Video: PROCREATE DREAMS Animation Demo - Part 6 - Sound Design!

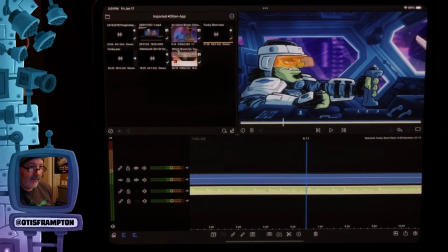All right, hello. Welcome again to Otis Frampton Live. Kind of disheveled here. Hope everyone's doing okay today. We're going to finish up the Procreate Dreams demo that I've been working on. I already have the video file imported. This isn't the finished animation.
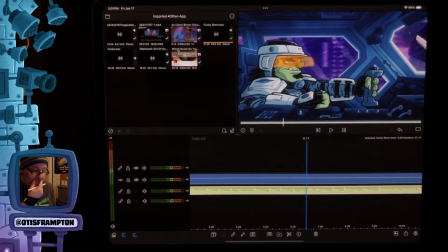I still need to do some tweaks, but for the purposes of today, I decided to just output what I have.
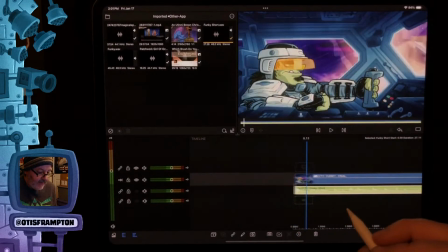I've already brought it into LumaFusion. That's where we'll be working today because we're working on sound design.
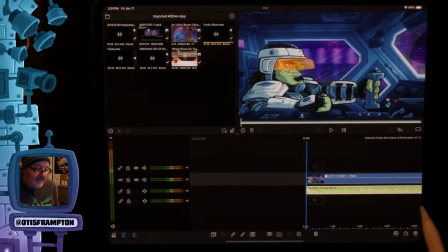It's the last bit that we'll be working on. It's outside of Procreate Dreams, but you can find whatever video editing app you want.
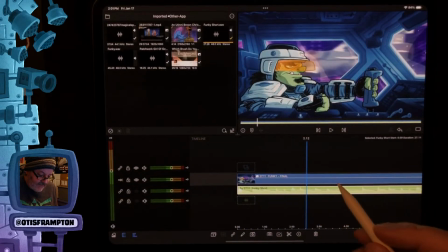So I already have the video in here, and I've got some image adjustments already set on here.
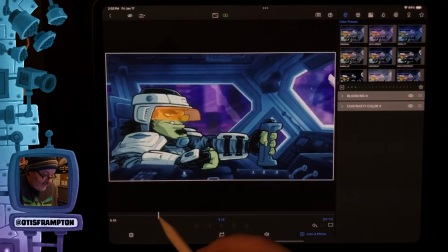I got a bloom and a contrast adjust to the video. You can see that here it is without.
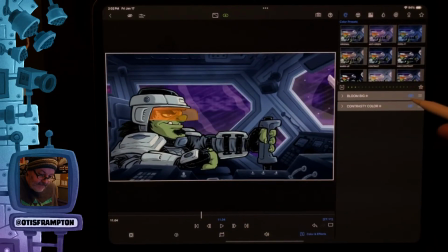It's not quite as punchy or as bright, but turn that on, really gives it a nice look.
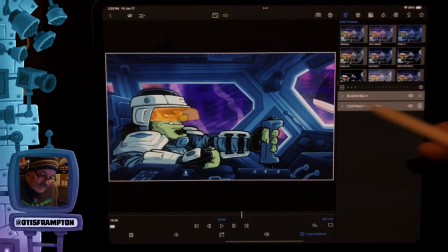And I've got them set to various different settings. So, but I like that look.
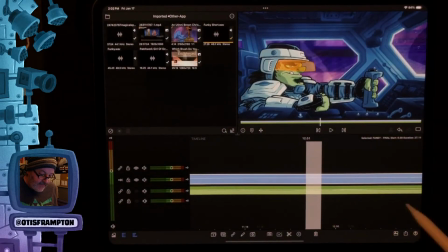And as you can also see, I have the little bit of the camera shake.
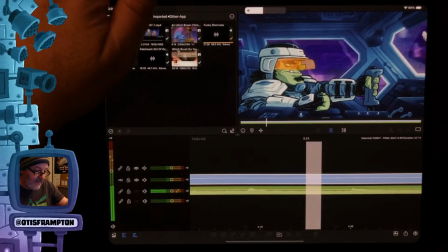Whoops, turn that off for now. A little bit of the camera shake that I told you about. Give it a little bit of life. So it looks like he's flying around and moving.
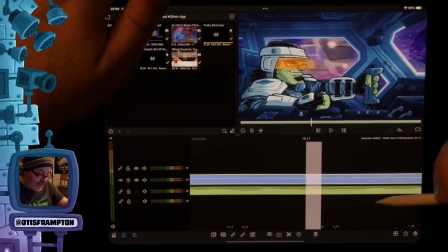And today we're going to be working in audio, like I said, sound effects.
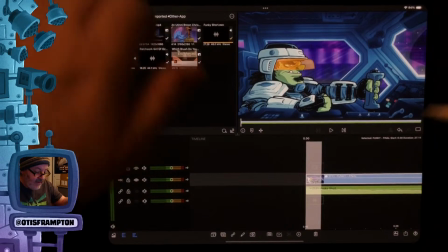First thing I'm going to do before I start layering in sound effects is I'm going to adjust the audio on the actual music that I've been working to.
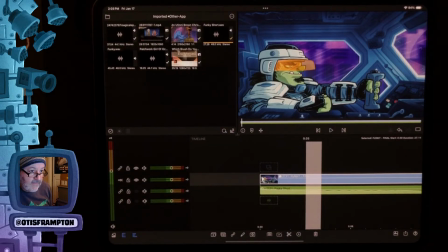Oh, and as usual with this, I'll be watching the chat on Instagram, Rumble, and YouTube, but I'm going to try to save questions till the end.
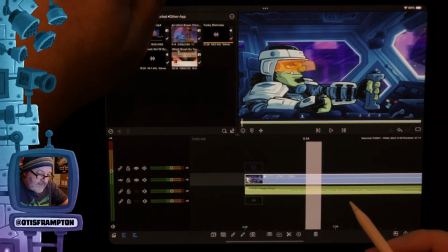So I want to make this music sound like it's coming out of this little speaker here.
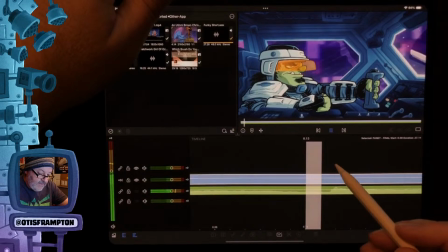I want to give it kind of a tinny sound. Right now, this is what it sounds like.
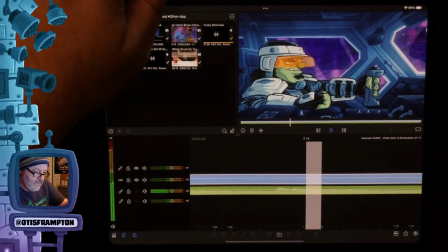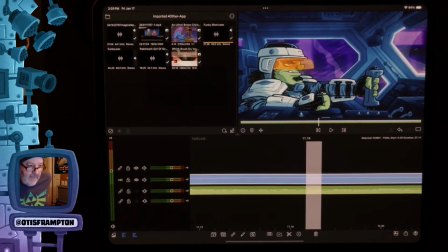If that's too loud or too low, please let me know in the comments. I'd really appreciate that. But I'm going to press on here. So to do that, I'm going to double tap on the audio track.
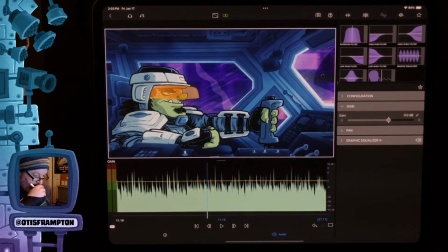And we're going to give it... I had to look this up myself to figure out how to do this. But right away I found a good suggestion for how. And it involves setting a low and a high pass filter onto the audio.
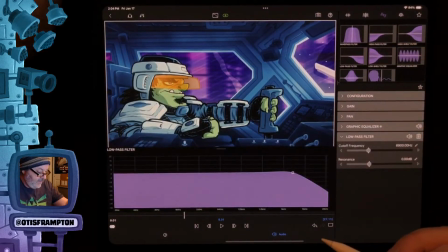So let's add a low pass filter. And we're going to play it and see if we can adjust this to make it work.
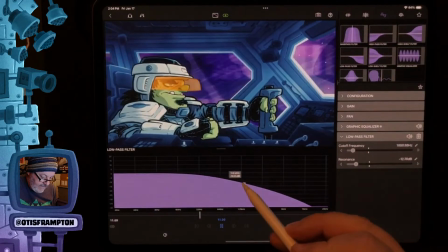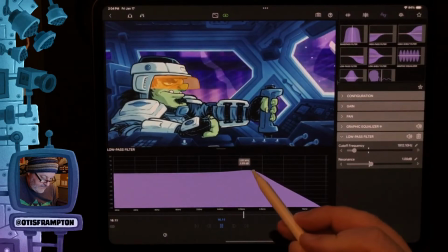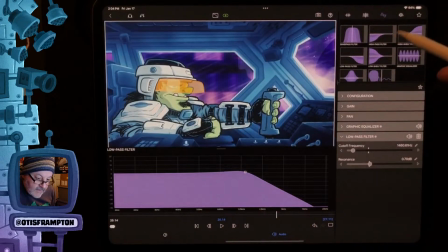That's the low pass. Now I'll add high pass.
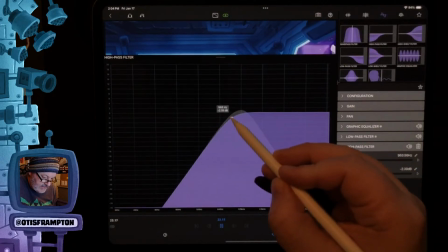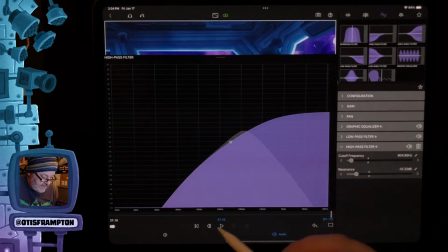Actually, it works. Let's get in here.
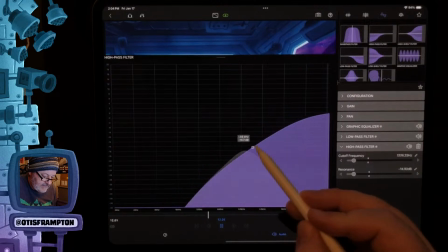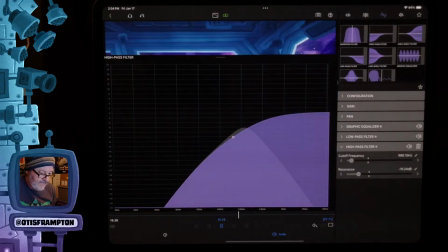That's perfect.
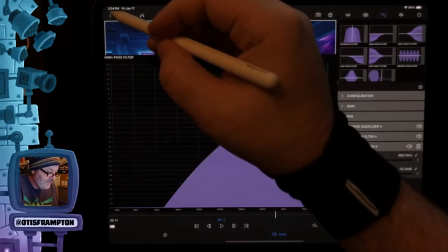Tinny sounding audio. Perfect. Awesome. That works. All right. So we got that.
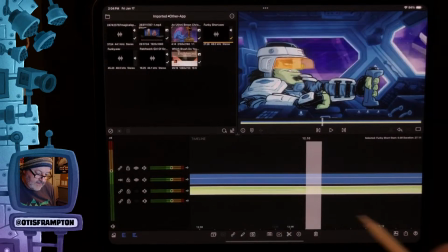That was quick. So just a low and a high pass filter added to.
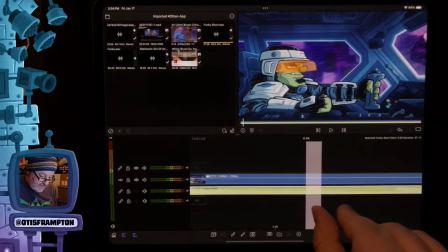So let me just adjust this.
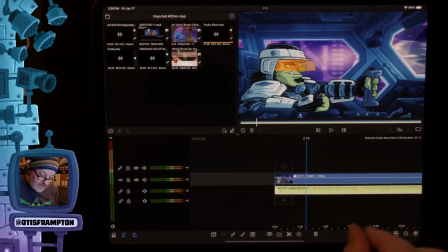This is not working. There we go. I'm trying to scale this.
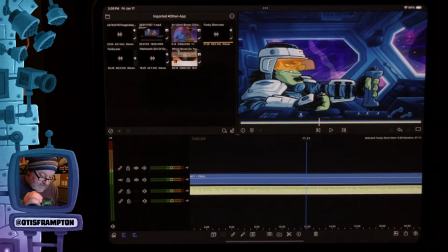There we go. Try to scale it to a manageable.
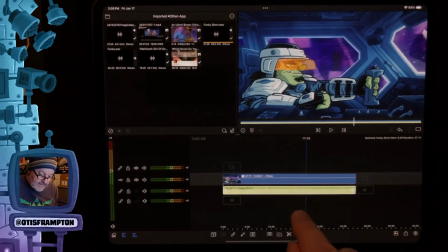And to scale the timeline in LumaFusion, you just do two fingers like this to scale.